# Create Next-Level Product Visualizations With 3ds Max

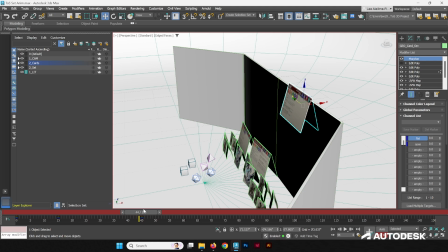12:32 And then it moves forward over the Dungeon Master screen. So let's pick a little bit of time in between. Let's say the 30 frame line.
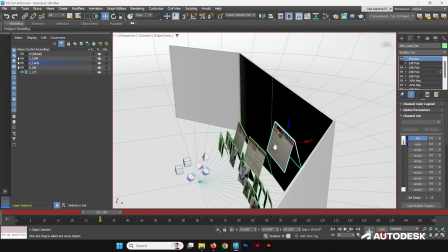12:43 And we're going to
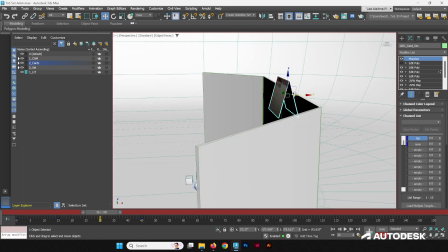12:47 set another keyframe so that this card makes it up this high.
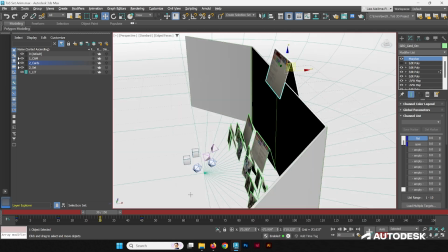12:56 We'll set that here. Let's see how that looks.
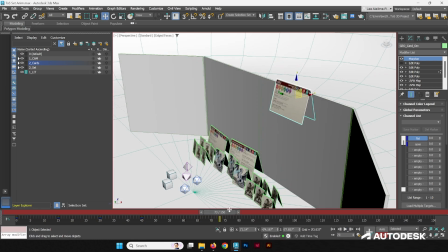13:04 Now that's looking better. Much better.
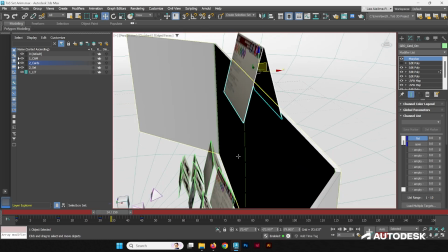13:09 Now there's still a little intersection going on over here, so why don't we put in another keyframe
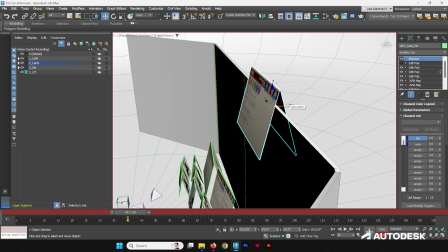13:18 to have it over here, maybe push it forward a little bit,
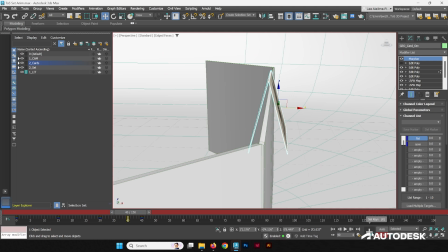13:25 and set another key. And it's still doing a little bit of intersection, but we can do some finagling here.
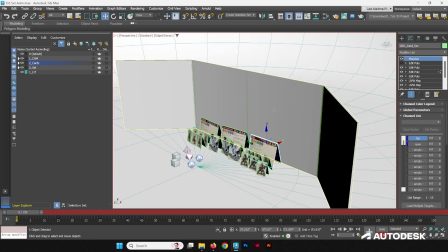13:36 So why don't we see how the entire motion is timed for us? So we go bloop.
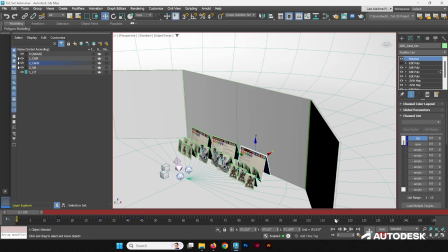13:44 Let's try it again. Feels a little too quick. Maybe we can select these keyframes and just push them forward a little bit
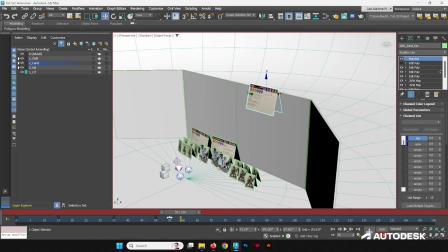14:03 by, let's say, 5 frames each. Slow it down, make it a little smoother. Okay, yeah, that's looking a little more natural now.
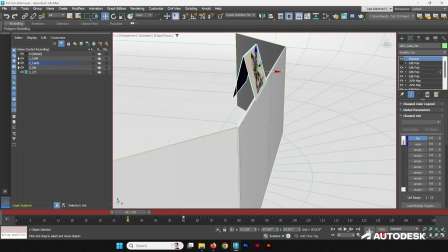14:18 Now it still is doing a little bit of intersecting here, so why don't we
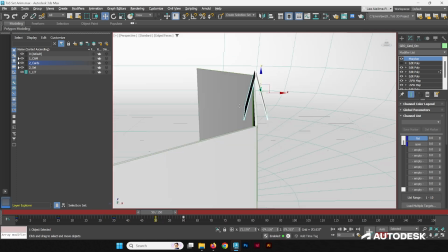14:26 push this up a little higher over here so it does a little drop at the end.
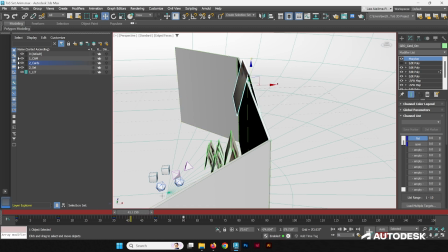14:33 It's still intersecting.
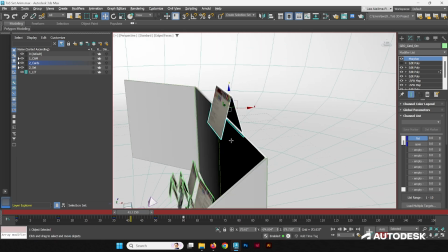14:37 Now this is something that we're probably going to have to start going into our curves editor for, to edit this X movement,
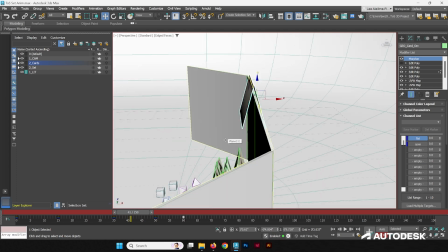14:45 to get it to start moving in X so that it gets into position sooner,
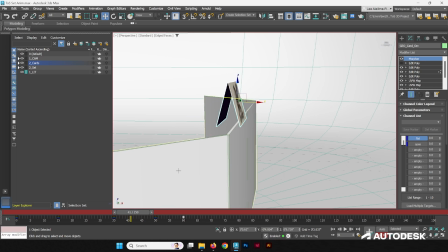14:50 but we don't want it to, yeah, we're going to play around with this.
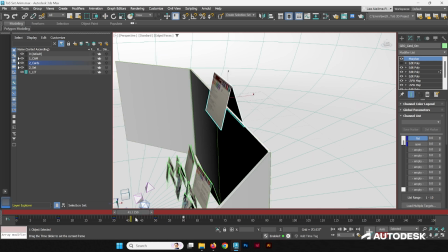14:58 Let's see. What we can also do to add a little bit of character to our animation
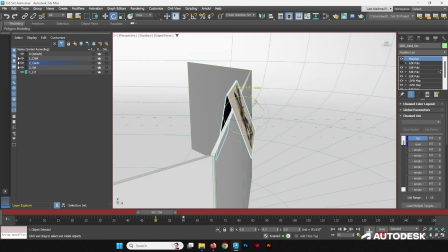15:06 is by giving it just a little turn. So it looks like you do a little hook.
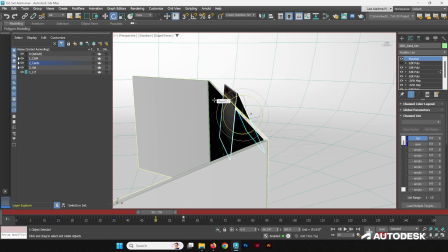15:13 So if you can imagine how that animation would look like.
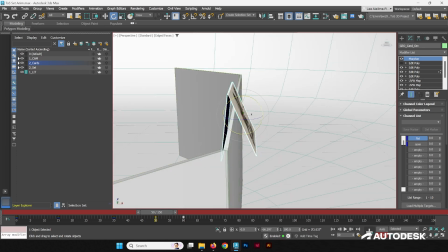15:18 So we're going to set this here, and we're going to key it on top of the keyframe that we had already made. That also fixes a little bit of what we have here, of the intersection that we're dealing with here. But it makes this nice little graceful turn at the end, as if it was being dropped there.
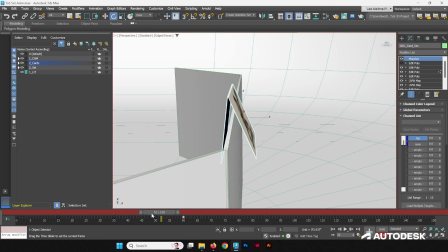15:38 Let's see how that looks.
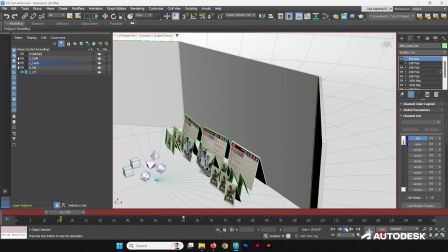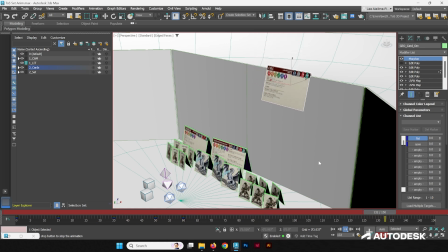15:46 So now that we have a pretty good animation going on with our product here, let's animate the other cards here so that they go on top of the Dungeon Master screen. And we're going to offset their animation in time so that they don't all go up at once.
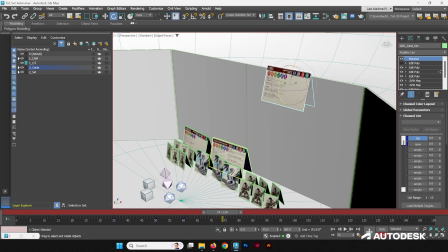16:05 They go in 1, 1, 1, so everything kind of looks synchronized. So let's do that now. Stop this. We'll go over here. Once this starts, we'll start with this one.